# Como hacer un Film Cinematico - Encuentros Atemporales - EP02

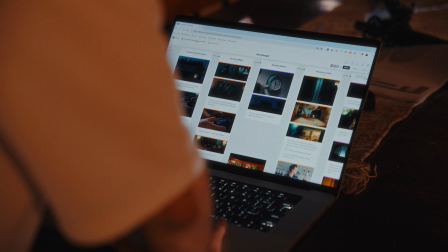Habíamos trabajado ya juntos en algunos proyectos y la verdad que nada, fluyó súper bien el trabajo con él. Y obviamente no solo con él, sino con todo el equipo encargado del área de cámara y fotografía, que también estuvo Malu, que fue una persona que también ayudó en absolutamente todo, estuvo como gaffer en el proyecto,
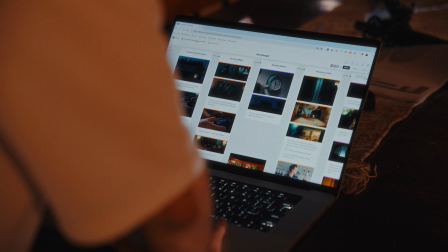pero creo que gaffer solamente le queda corto porque la verdad que hizo muchísimo más, no solamente desde iluminación, sino desde el apoyo y de tirar para adelante en todo momento. También tuvimos una tercera persona que estuvo como primero de cámara y foquista, que fue Sasha, que también la rompió en todo lo que hizo,
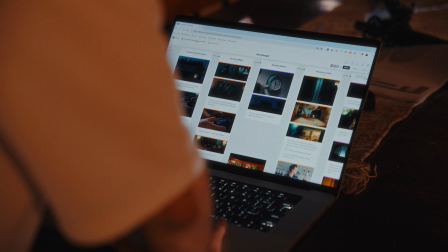que se sumó también casi a último momento y también le metió muchísimas ganas y mucha buena onda para tirar este proyecto adelante. Para poder entender qué es lo que yo tenía en mente para esto, obviamente usamos muchísimas referencias.
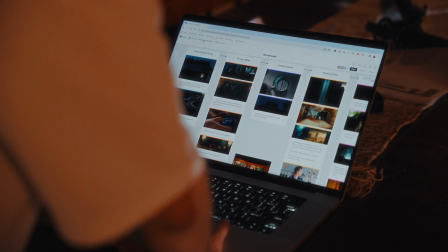Vuelvo atrás y siempre les voy a decir lo mismo, vayan a ver el anterior video donde les muestro todo. Pero tuvimos varias reuniones con Fran y con Malu, donde hablamos exclusivamente de qué se podía hacer. O sea, primero de qué tenía yo en mente, qué referencias visuales había de eso y después qué se podía llegar a lograr con los equipos que íbamos a tener.
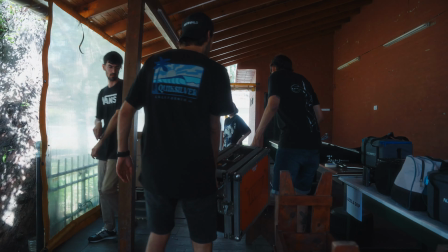Para esto utilizamos absolutamente todas las luces que yo tenía y hasta desde las luces más grandes hasta los tubitos, o sea, usamos todo.
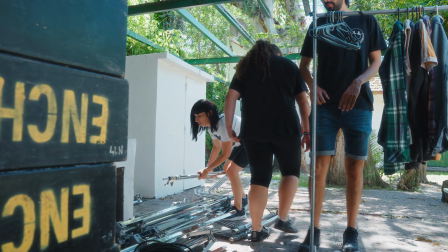Y también hubo apoyo de parte de Enchúlame, que nos prestó varias luces que obviamente nos sirvieron muchísimo para poder terminar de,
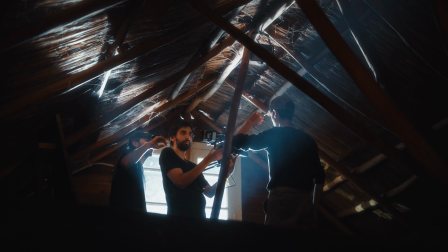bueno, dar el look que queríamos.
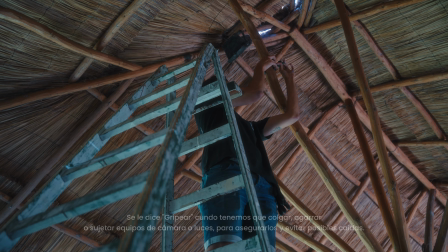Obviamente mucha gripería porque necesitábamos colar cosas del techo, gripear cosas afuera y muchísimas cosas más.
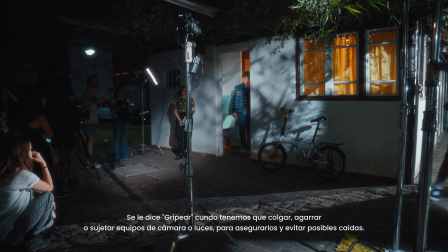Así que usamos bastante equipo, si bien no era una animalada de cosas, teníamos un presupuesto acotado. Con lo que tuvimos logramos hacer algo que quedó, en mi parecer, demasiado bueno. Si quieren una lista de absolutamente todas las luces que usamos para esto, se las puedo dejar acá abajo en la descripción y tal vez el día de mañana haga un video en específico de lo que fue el desglose de cada una de las escenas. Si hago eso ahora va a durar 3 horas este video. Así que solamente voy a comentarles algunas de las escenas y qué fue lo que el equipo de luces armó para poder llevarlo a cabo.
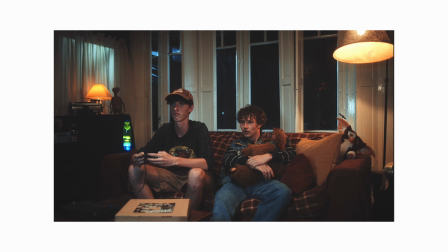Desglosando esta primera escena que están viendo ahora en pantalla, lo primero que se utilizó fue una luz principal que la tuvimos que colgar del techo. Fran se subió a una escalera gigante y la gripeamos a una de estas vigas que estaba ahí.
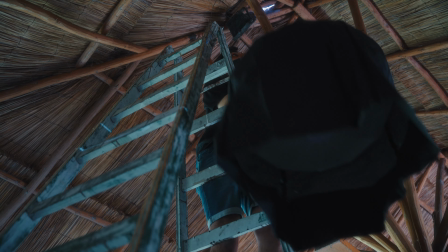Para eso usamos un farol de 200 con una de estas llamadas bolas chinas, que es una es como un softbox, suaviza bastante la luz.
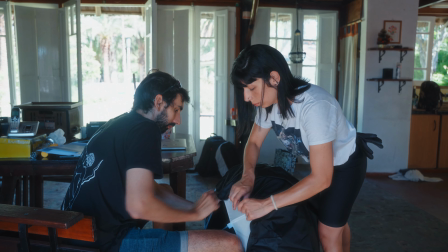Y además le pusimos como esta tela negra que recubre, que también es de este mismo producto,
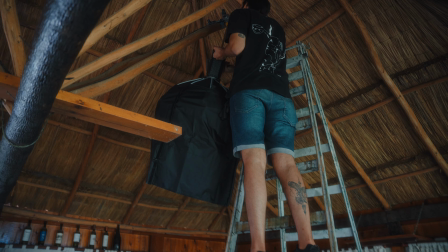y hace que la luz caiga más puntual y no se abra y se esparza tanto.
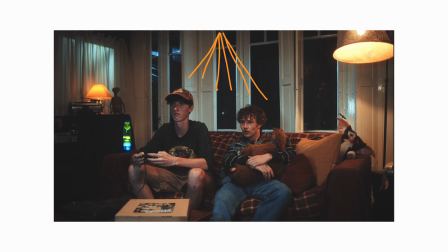La colocamos en una temperatura cálida, no recuerdo ahora la temperatura exacta, pero quizás estaba entre 2700, 3500, 4000 para que dé una luz más cálida en ese interior. Para esta escena también usamos unas luces prácticas, son luces que están ya en escena, como por ejemplo lámparas, usamos algunas lámparas de lava,
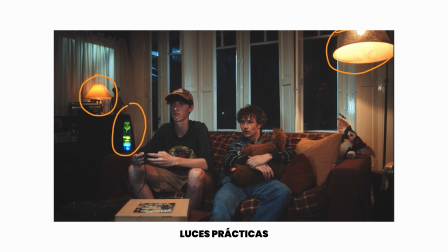otras lámparas que ya estaban ahí en el lugar y algunas que incluso usamos con algunas bombillas de Nightlight. ¿Por qué le decía bombilla? Con algunas lamparitas de Nightlight que podíamos graduar la temperatura. Y esto hace que nosotros tengamos puntos de interés
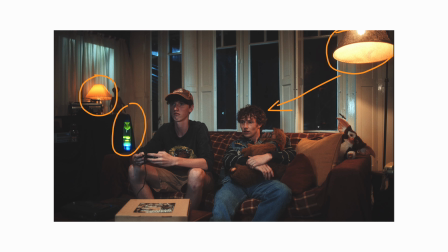dentro de la imagen que nos permita poder justificar de dónde viene cada una de las luces. Por eso quizás para esta lámpara que están viendo acá apoyamos con uno de estos tubos Nightlight en la misma temperatura, en unos
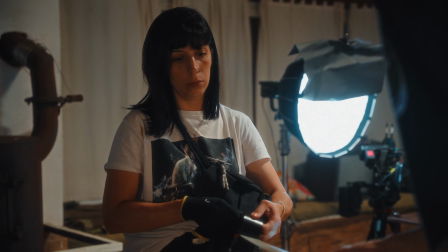2700-3000K, quedaba este como relleno y también ayudaba a levantar la imagen.
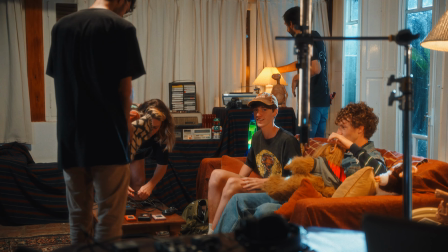Acá estábamos simulando que las personas estaban viendo la tele. De hecho, había una tele del otro lado. Pero la luz que están viendo que emiten no es del mismo televisor,
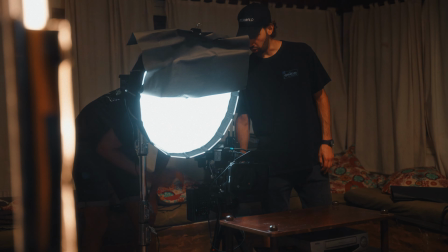sino que es una de estas Forza 60 con un softbox y una de estas grillas que hace que la luz también sea más puntual. Y está puesta, obviamente, en una temperatura un poco más fría, unos 5600 más o menos. Y en un efecto que se llama efecto TV.